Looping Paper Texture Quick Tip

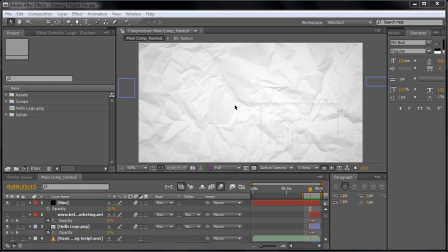Hey guys, what's going on? This is Adam Everett Miller with AETuts.com. And today I was working on a project and it has kind of a childlike,
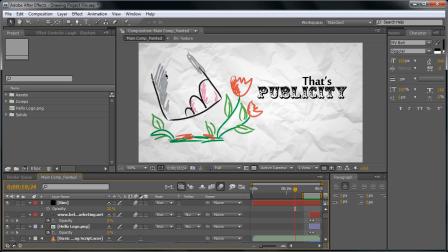cartoony, almost like crayon painted on sort of a look to it. And so initially I just had it on a plain white background, but I wanted to make it look more like it was on paper. And I've seen this effect before,
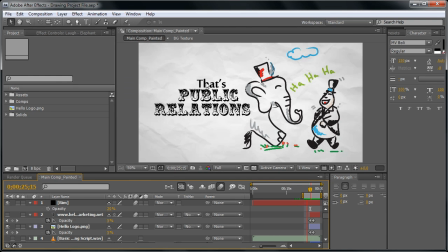but I wanted to kind of create something that made it look like, okay, this is really drawing on a piece of paper. So I created this looping kind of paper texture background, and then I thought, you know what,
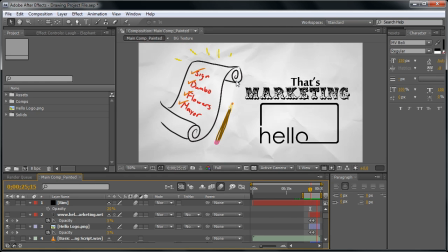this is something that maybe somebody else could figure out how to make, but I'm going to show you how to make it just really,
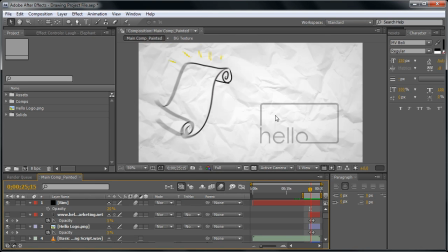really quick in case you don't know how. So let's begin. Here we go.
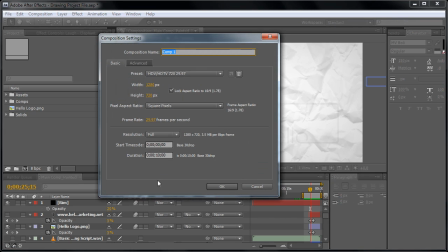Let's go ahead and create a new comp, and 1280 by 720 is fine.
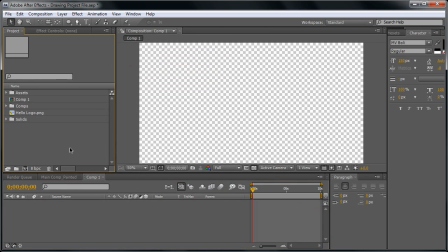And you're going to have to find out some paper textures first. So if you just want to Google image it or do whatever, I mean, in all reality, you can just crumple up a piece of paper and scan it if you need to, but I just found some from Google Images. Technically, I could get in trouble because they don't belong to me, but I don't think they're going to catch me because they're just paper textures and they're not that distinguishable.
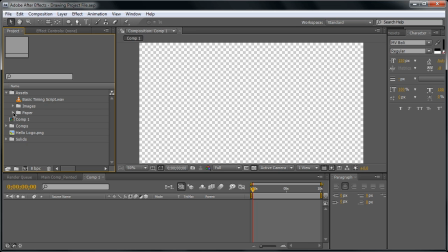But I don't condone that because that's not my official platform to whatever.
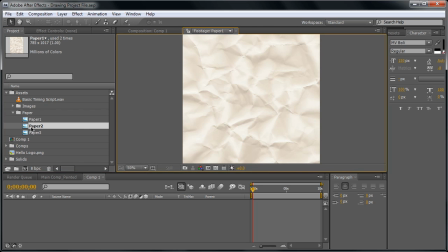Okay, so I have these three textures, pretty basic, and as you can see, obviously, it would not be that difficult to just make one on your own.
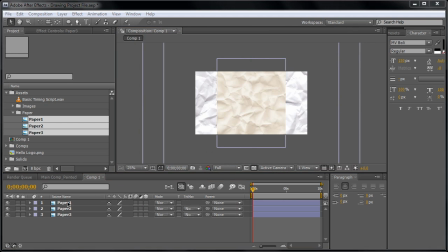So let's just drag these into a new comp. And you can see that paper 1 is a little bit smaller, so let's go ahead and scale that up. And then on paper 2, let's just scale all these so that they're about the same size.
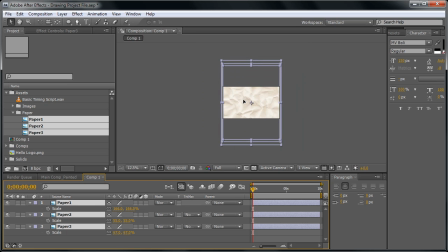And then we'll take the position, and what's cool about this is since it's like kind of this portrait mode, we can essentially, from just these 3 textures, actually make 6 textures. So we'll just duplicate them and then bring them down there, and then the rest we'll bring up to that half.
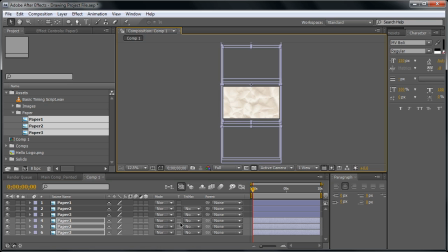So now just using the 2 different sections of the same image, we now have 6 textures. Pretty convenient. Next thing we're going to want to do is just select all these, and we will drag them. Well, actually, let's just page down 1, 2, 3, 4, maybe 4 times, and then we'll just hit shift and it'll lock right into place there.
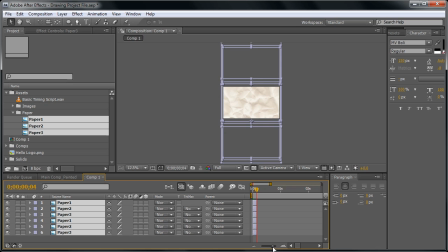So now we have pretty small little layers. I'm just going to trim this up here a little bit. I'm just going to bring it to 1 second, hit N, right click, trim. Just because I have limited space to work with since we're recording a tutorial.
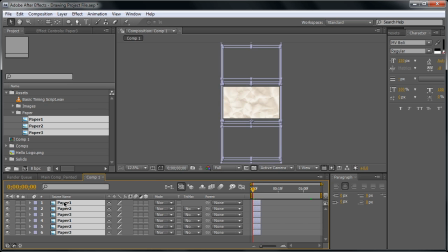Okay, so it's on there for just maybe 4 frames. Now what I'm going to want to do is right click and go to Keyframe Assistant and Sequence Layers.
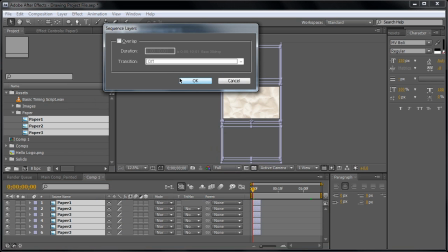I don't want to overlap them because then I want to keep them all for for the duration of the frames allotted.
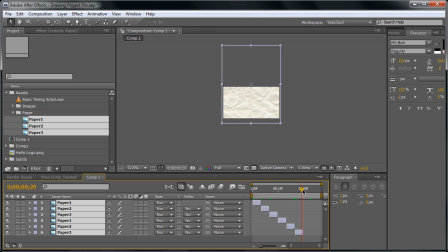So let's just take a look at this and see how this looks. Hitting N, let's just go through, and timing wise that's pretty good.
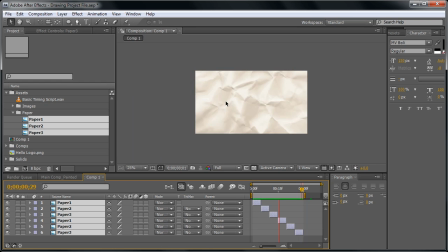Each texture is on there long enough that you can see that it's a texture. It's not just flying through, but at the same time, it's not just like holding the shot for a long time. It's moving along pretty decent. So next thing we want to do is, since we did get these different textures from different sources,
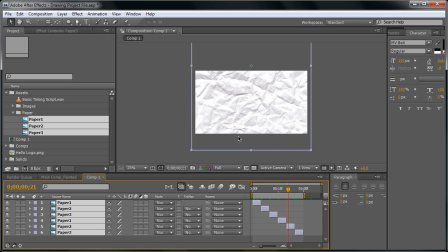we want to kind of blend them together, so that, not blend them, but make them look all pretty uniform.
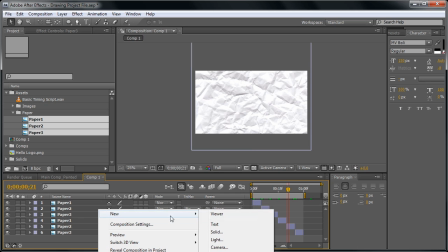So next step we'll do is right click and add a new, it's off screen there, but adjustment layer.
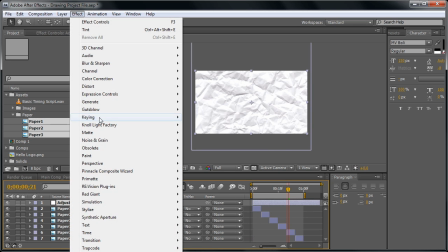And then we can just go ahead and go to Effect. It'd be color correction and tint. I think it's off screen, but tint, and that will just desaturate it. So now there's not a crazy color difference from one image to the next.
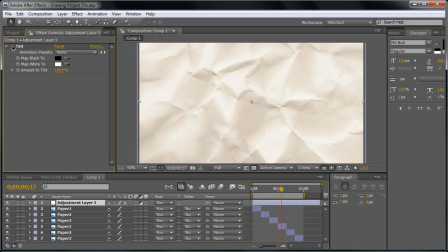And you can kind of see that it's a little yellower in this one, and then I tint it. It's just going to desaturate everything. And then the next thing I would like to do is, I could put a white solid behind all of them, but what I'll just do is I'll just create a new solid.
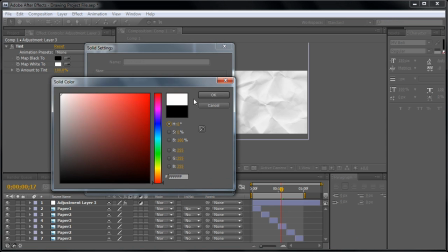I'll make it white. And instead of lowering the opacity of each layer, I'll just take this white solid and I'll just lower the opacity of it to maybe like 50%. And what that's going to do is just kind of mute the whole effect. So now those little lines, all the little crinkle marks are not as pronounced. It should just be a little bit easier to swallow, so it's not distractingly crumply.